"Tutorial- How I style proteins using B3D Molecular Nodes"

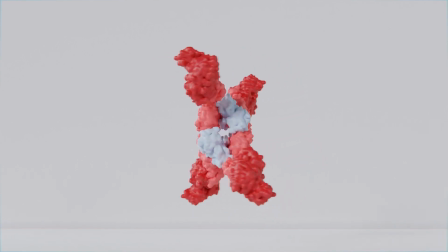0:04 Hi folks, so today I'm just going to be doing a really quick walkthrough of what I
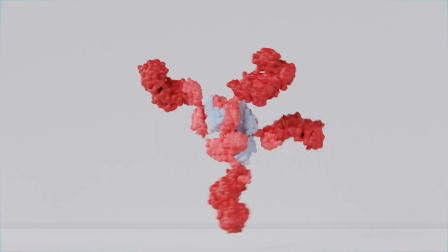0:10 personally do when I'm styling proteins using Brady Johnston's amazing molecular nodes.
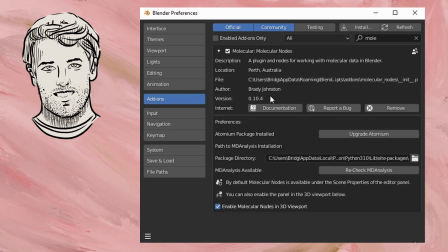0:16 So here's just a very basic overview of the add-on and preferences. I have version 0.10.4 at this very moment.
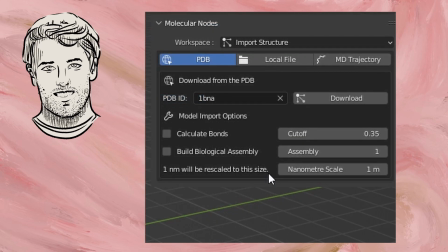0:26 I also have the Atomium package installed, and this is what the active space that I work in looks like.
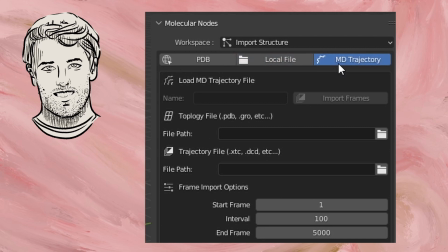0:33 I'm going to be focusing more on the PDB section, but there's also a local file section and an MD trajectory that you could work with as well.
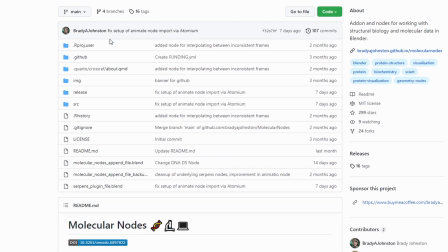0:42 I'm going to include a link to Brady's GitHub page where molecular nodes can be downloaded.
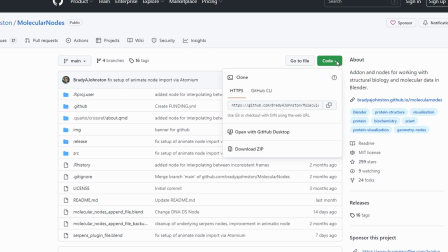0:48 I'd suggest going over and reading the documentation over there.
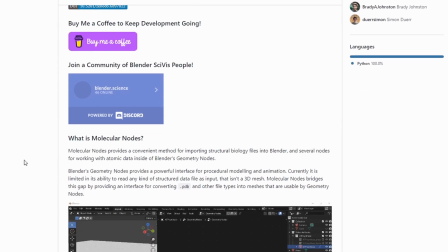0:52 I also suggest navigating over to his YouTube,
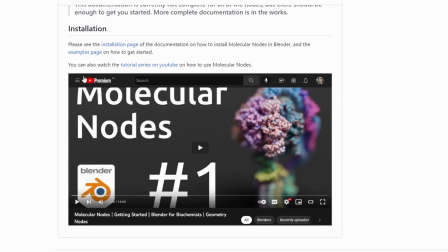0:57 where he has a specific playlist that goes through each of the individual like major functions that his molecular add-on includes.
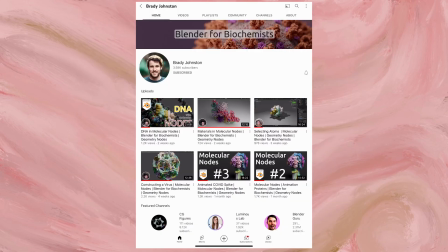1:06 There currently are 6 videos uploaded to this series on his YouTube channel, and each and every single one has loads of information that you can take away from it to apply to whatever your specific
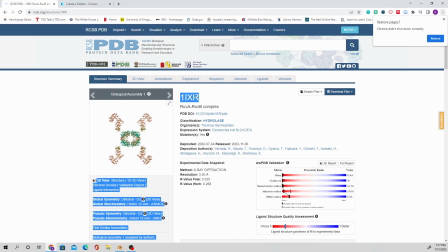1:21 application for this add-on would be. So, like I said before, go over to his YouTube channel if you want a more comprehensive technical aspect. I'm just going to go through my personal process here. So I'm in the PDB, and
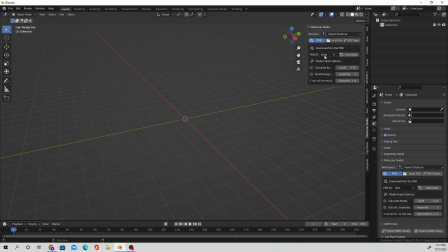1:37 I selected this protein because it has both an asymmetric unit and a full biological assembly, which we will get to later. So I'm going to type in the PDB number over here
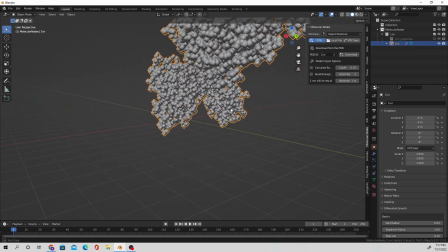1:51 in this user input and download from there, and it's going to just drag the data points over from the protein data bank into our program.
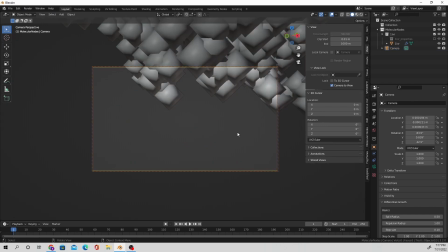2:01 And I'm just going to set up my scene before I navigate over to geometry nodes and make a little animation.
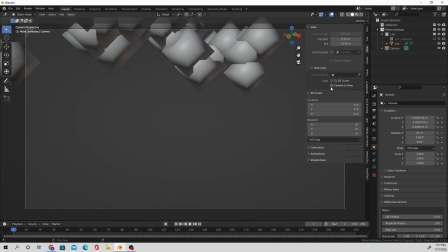2:10 So I inserted my camera, and I'm just going to move it around until I frame the protein in a more
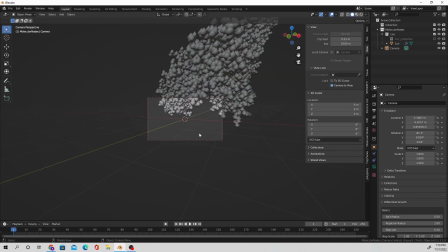2:20 visually pleasing way. I'm having a little bit of trouble here, but eventually I do get it,
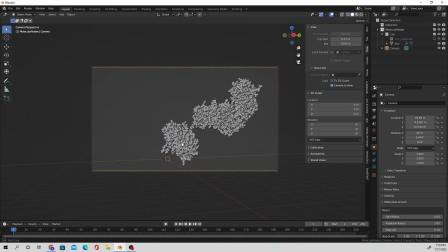2:26 and I do frame it in a relatively symmetric composition. I'm going to insert a mesh plane so that I can make this composition a little bit more visually appealing,
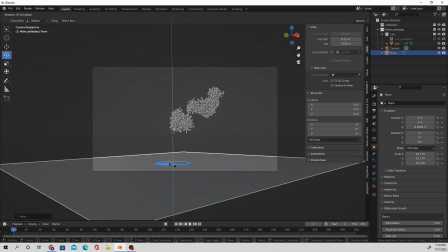2:42 give it a little bit more context, so we're not just going to be looking at a protein only floating out in empty space.
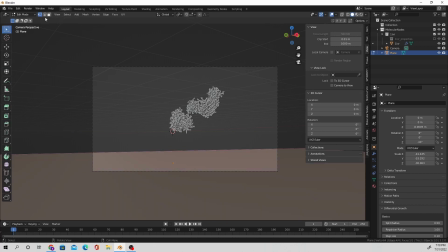2:50 We're going to make it look like it exists in some sort of room, I suppose.
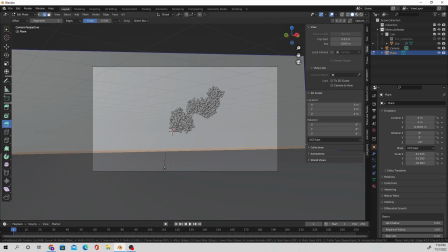2:56 I have just extruded the line from the very edge over there in the Z direction, and I'm going to bevel that corner out so it gives it more of a natural look. Very seldomly in real life do you really see like straight 90 degree corners,
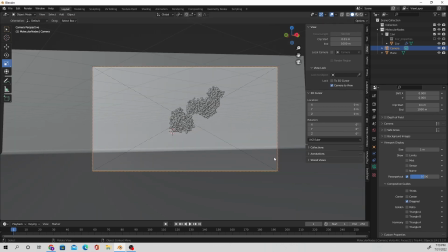3:12 so evening that out kind of makes it a little more easy on the eyes.
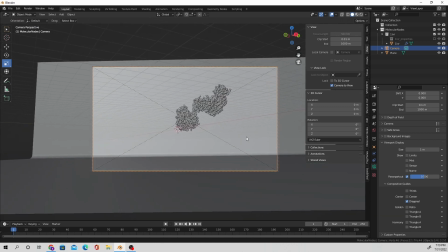3:18 And I'm just going to adjust my camera until I'm content with where it is.
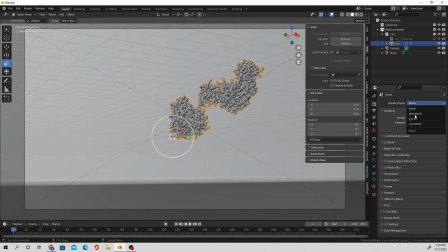3:23 There's a lot of futzing around in this tutorial. I don't know if you've noticed already, or even if you've ever watched any of my previous tutorials. I do a lot of futzing around. And that's primarily to make sure that I'm completely content with what I'm working with.
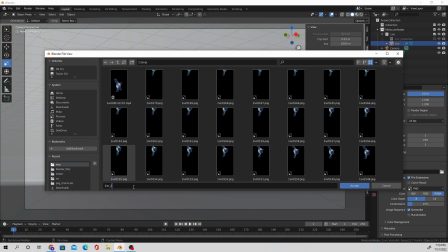3:40 So here I'm just going to
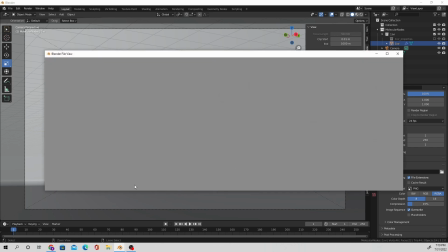3:43 save my file and name what the output of the animation images are going to be,
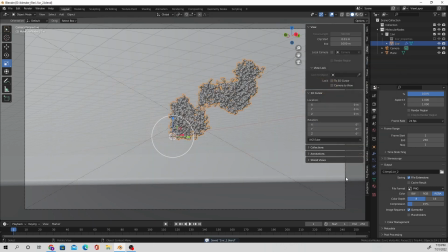3:49 just in case Blender inevitably decides to quit on me because I overwork my poor computer and she is not very content with me.
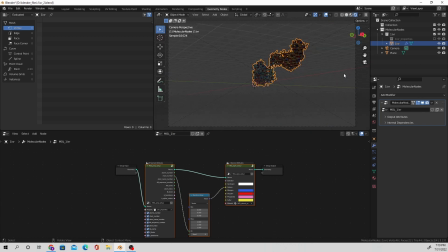3:58 Do note that I have switched over to cycles, which is why the viewport looks a bit pixelated and strange.
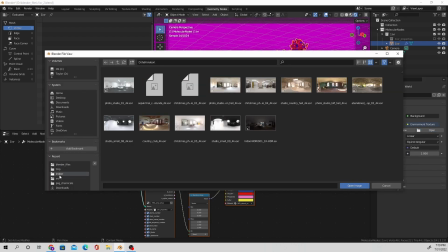4:06 Cycles tends to produce a more realistic lighting render to your animations.